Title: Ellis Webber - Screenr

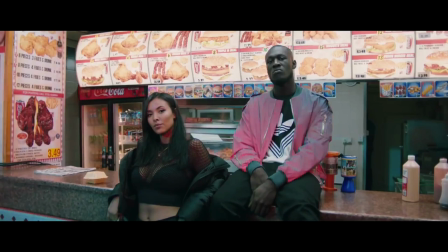4:00 She's one of the only ones who's over sexualized in that way, but it's almost juxtaposed by the fact they're in a chicken shop, and that actually makes it quite funny and taken kind of less seriously in that way.
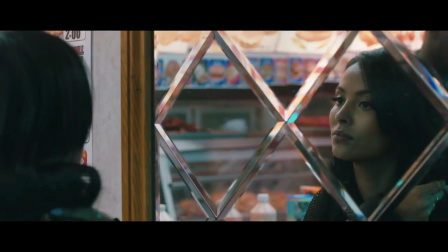4:18 This woman, you also see her looking at herself in the mirror, but again, this is it's almost comical because you can see in the background like the sign for this chicken shop, and although she's looking at herself in the mirror and it's like almost like a voyeuristic thing,
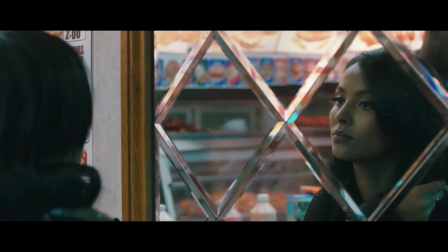4:39 it's like almost taking the mick out of that. Because of the setting, it's not taking itself too seriously in terms of that.
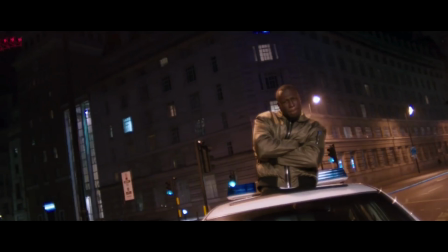4:48 So yeah, we see a shot of him out of the top of a police car, out of the top of the sunroof, which kind of goes along with the themes often in in grime of the like defying the law and stuff like that, the criminal side of this.
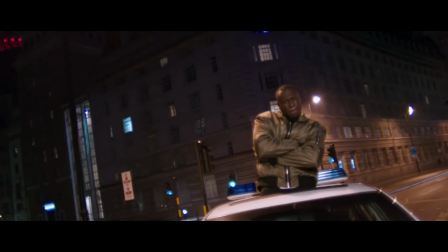5:06 But the fact that he's kind of out of the top of it, it's like, again, sort of making a joke out of it, but yeah, so not taking himself too seriously in terms of all of that stuff.
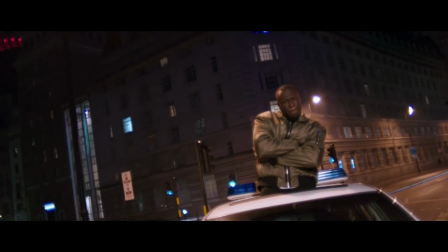5:21 Although this is a grime song, he's almost taking the mick out of grime and just hip hop in general. There, a lot of the conventions of those videos. This video doesn't have a lot of the kind of lyrics linking in with the visuals,
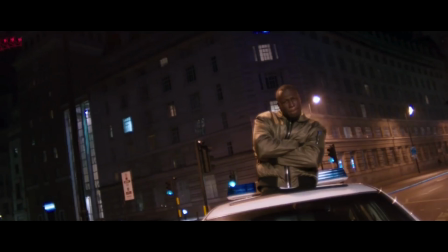5:36 but an almost ironic point where it does that is where he says drug money in my shoebox, but he is literally out of the top of a police car. And although, yeah, there's this kind of illegal side to it, the drugs and stuff, but it's almost taken less serious because he's literally hanging out of the top of a police car.
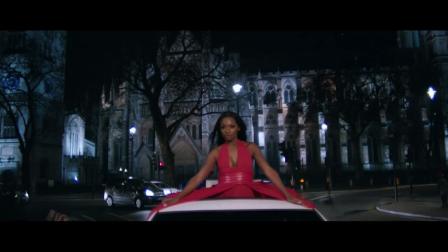5:56 So then you also have another bit of kind of sexualization of the female form. You have this woman kind of also hanging out of the police car like Stormzy was,
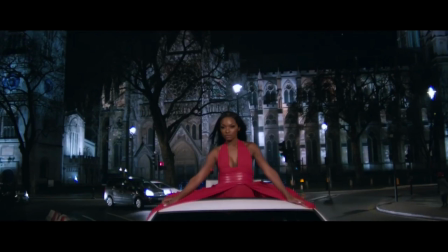6:12 like kind of in this like relatively like provocative dress, sort of just there not for much reason other than to look good, you could argue. But again, you could say this is the setting kind of takes away from the
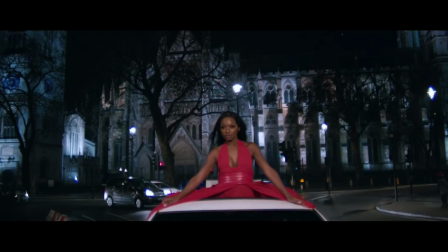6:29 sexualization and it turns into almost a joke again, because she's in such an unconventional place, literally out of the top of the sunroof of a police car, which makes no sense why anyone would be there, that it almost takes away from that,
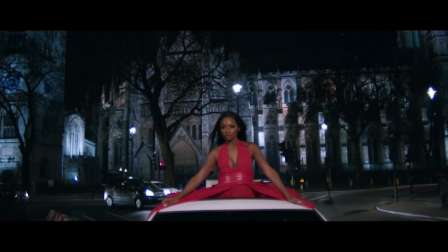6:47 could be argued at least. Or on the other hand, it could be argued that this is your kind of classic sexualization you get in hip-hop videos and other videos of this genre.
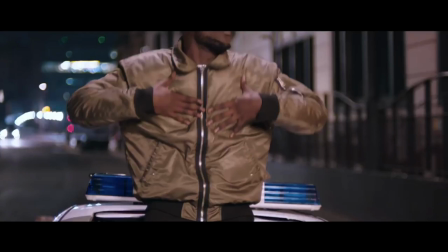7:00 Yeah, so again, lyrics linking with visuals, he's kind of touching, although it's only a minor thing, when he says the line, I was in the O2 singing my lungs out, never too big for Adele,
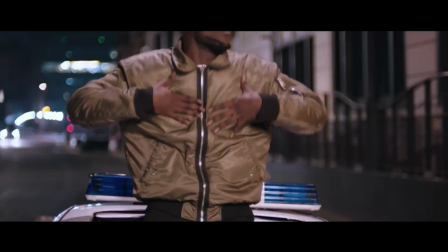7:16 or something along those lines. He's kind of hitting his chest, almost like his lungs are there, which, although it's only a minor thing, it is the lyrics relating to how he's acting within the within the context of the song.
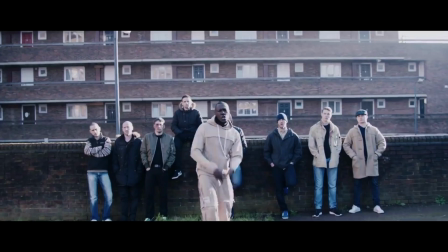7:31 So right near the end of the video, we're introduced to a different scene where it's just Stormzy and a lot of white men. They're kind of dressed in a way that you might associate with possibly like
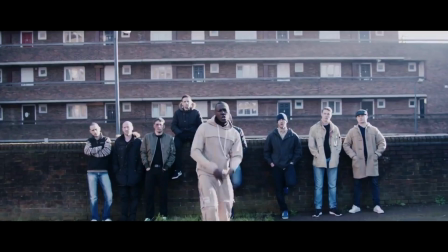7:47 arguably like football hooliganism and possibly racist groups, and they look, yeah, it's this big group of just white men, and he's rapping in front of them,
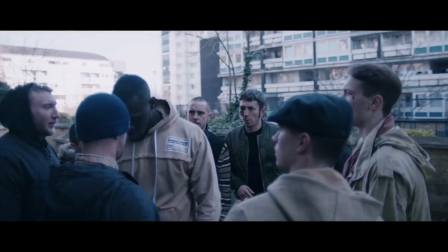8:03 and then the video kind of, then they start circling him.